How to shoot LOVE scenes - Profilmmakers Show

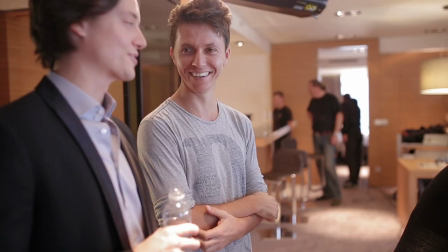(4:23)
And the less instructions you give to your actors,
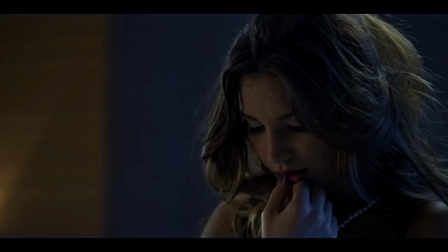(4:26)
the better it is because that's the way they're going to connect to each other and make magic happen in front of the camera.
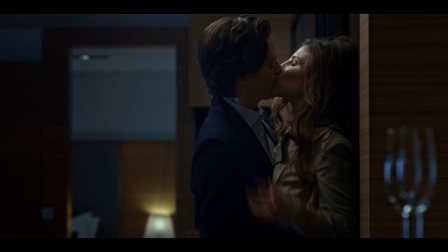(4:34)
If you're always in between like suggesting the guy how to kiss the girl or explaining the girl how to flirt with the guy, man, you are missing the point in a big, peep way. You are just not doing it right.
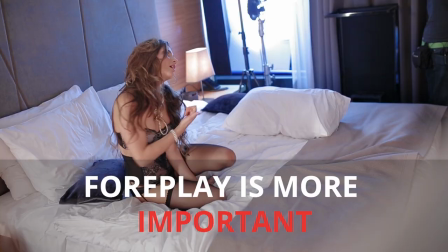(4:48)
Ok, let's go to tip number 4. The foreplay is way more important than the act of the lovemaking itself.
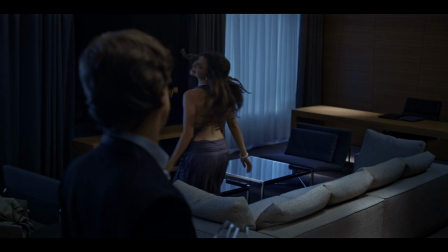(4:56)
In order to arouse the viewer's imagination, you have to work on the introduction, man. That's the 80% of the thing. In this case, we could easily apply the 80-20 rule.
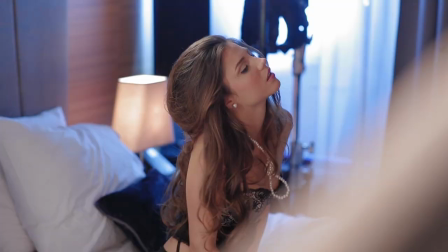(5:07)
20% of the action is 80% of the whole scene.
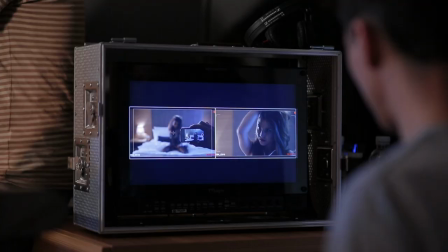(5:11)
You have to introduce the scene in a very appealing, good-looking way in order to set the right tone and mood.
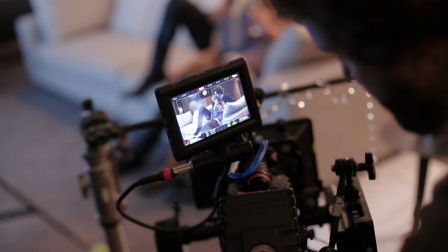(5:18)
That's the name of the game. The interaction of how they look at each other is where the true chemistry lies. And you have to bring the whole crew on that vibe. So, we are here already, tip number four.
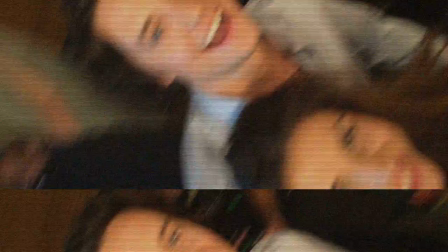(5:30)
Plan your shots ahead and have a very specific, detailed approach on how to execute your shot list for the day. Obviously, the intention of the movie is to depict a love scene, but yet not be too explicit for the majority of the audience.
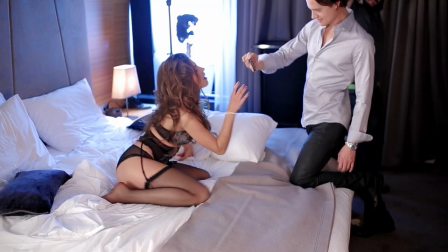(5:46)
My aim as a director was to keep it classy and avoid any explicit nudity,
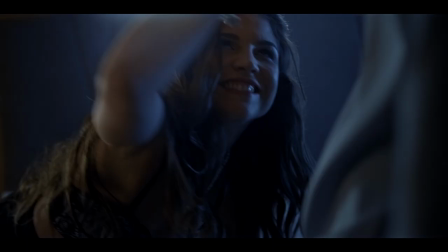(5:50)
and that's why I had to really wisely choose the perspectives and the camera angles,
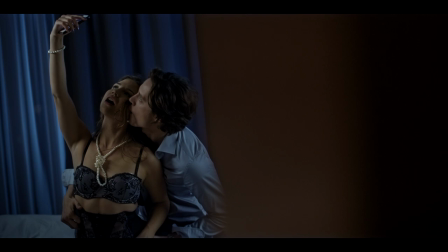(5:55)
how wide were the shots in order to create the atmosphere of attraction. Last but not the least comes the bonus tip number 6. When you have your shot ready and everything is in place to start shooting the main love scene,
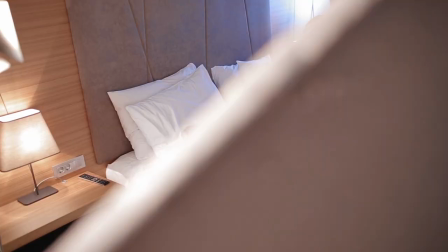(6:09)
make sure to kindly ask every single dispensable crew member to leave the bedroom where the scene is taking place. This way, you will help keep the intimacy that this scene deserves.
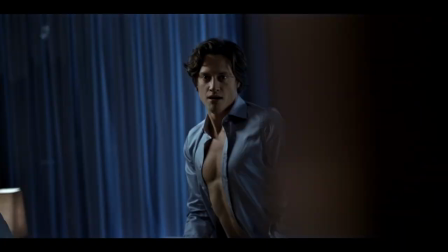(6:21)
Obviously, this type of scene usually arouses the curiosity of many crew members and that's completely normal. But everyone needs to do their best in order to leave enough space and freedom for the actors to perform at their best. So here is the short recap of today's episode. Tip number one, make your actors feel comfortable, be specific. Tip number two, work on the imagination of the viewers. Tip number three, have rehearsals, analyze the nature of the relationship and do not over direct. Tip four, foreplay is crucial, five, plan your shots ahead wisely. Bonus tip, please keep your crew at the bare technical minimum. There you go pro filmmakers, a couple of my personal tips on how to shoot a love scene and still keep it classy. I would like to invite you to see our full movie liked which we recently released on our YouTube channel, check the link here. If you like our show, subscribe below and hit the notification bell. And if you don't, that's okay, subscribe anyway, because we are going to help you become a better filmmaker. Don't forget to comment below, we would love to hear what you think about shooting love scenes and how you approach them.
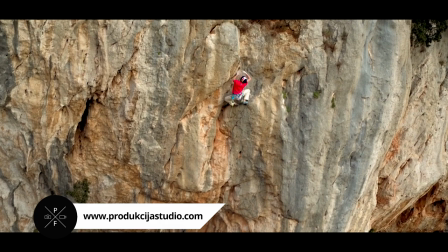(7:40)
This show was powered by Studio Production House, a video agency specialized in making video content look good,
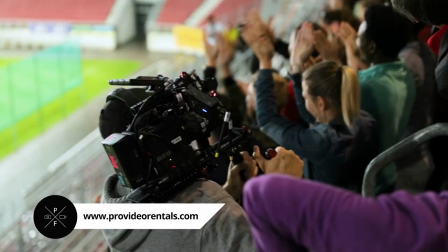(7:49)
and Pro Video Rentals, a video rental company providing us with all the latest video tech. Make sure to stay inspired and shoot the stuff that you love, and always remember, no matter what happens on the shooting set, we're gonna ride, ride, ride like it's alright.
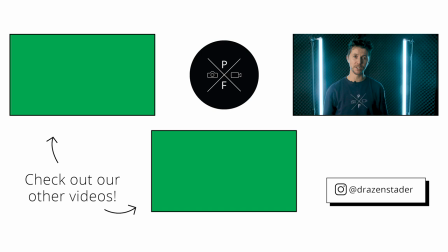(8:08)
See you next week in the new episode of the Pro Filmmakers.
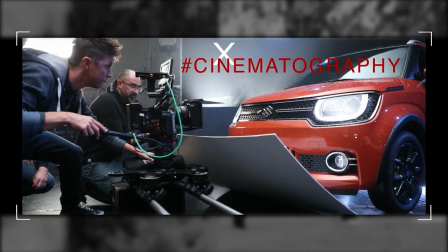(8:14)
Adios!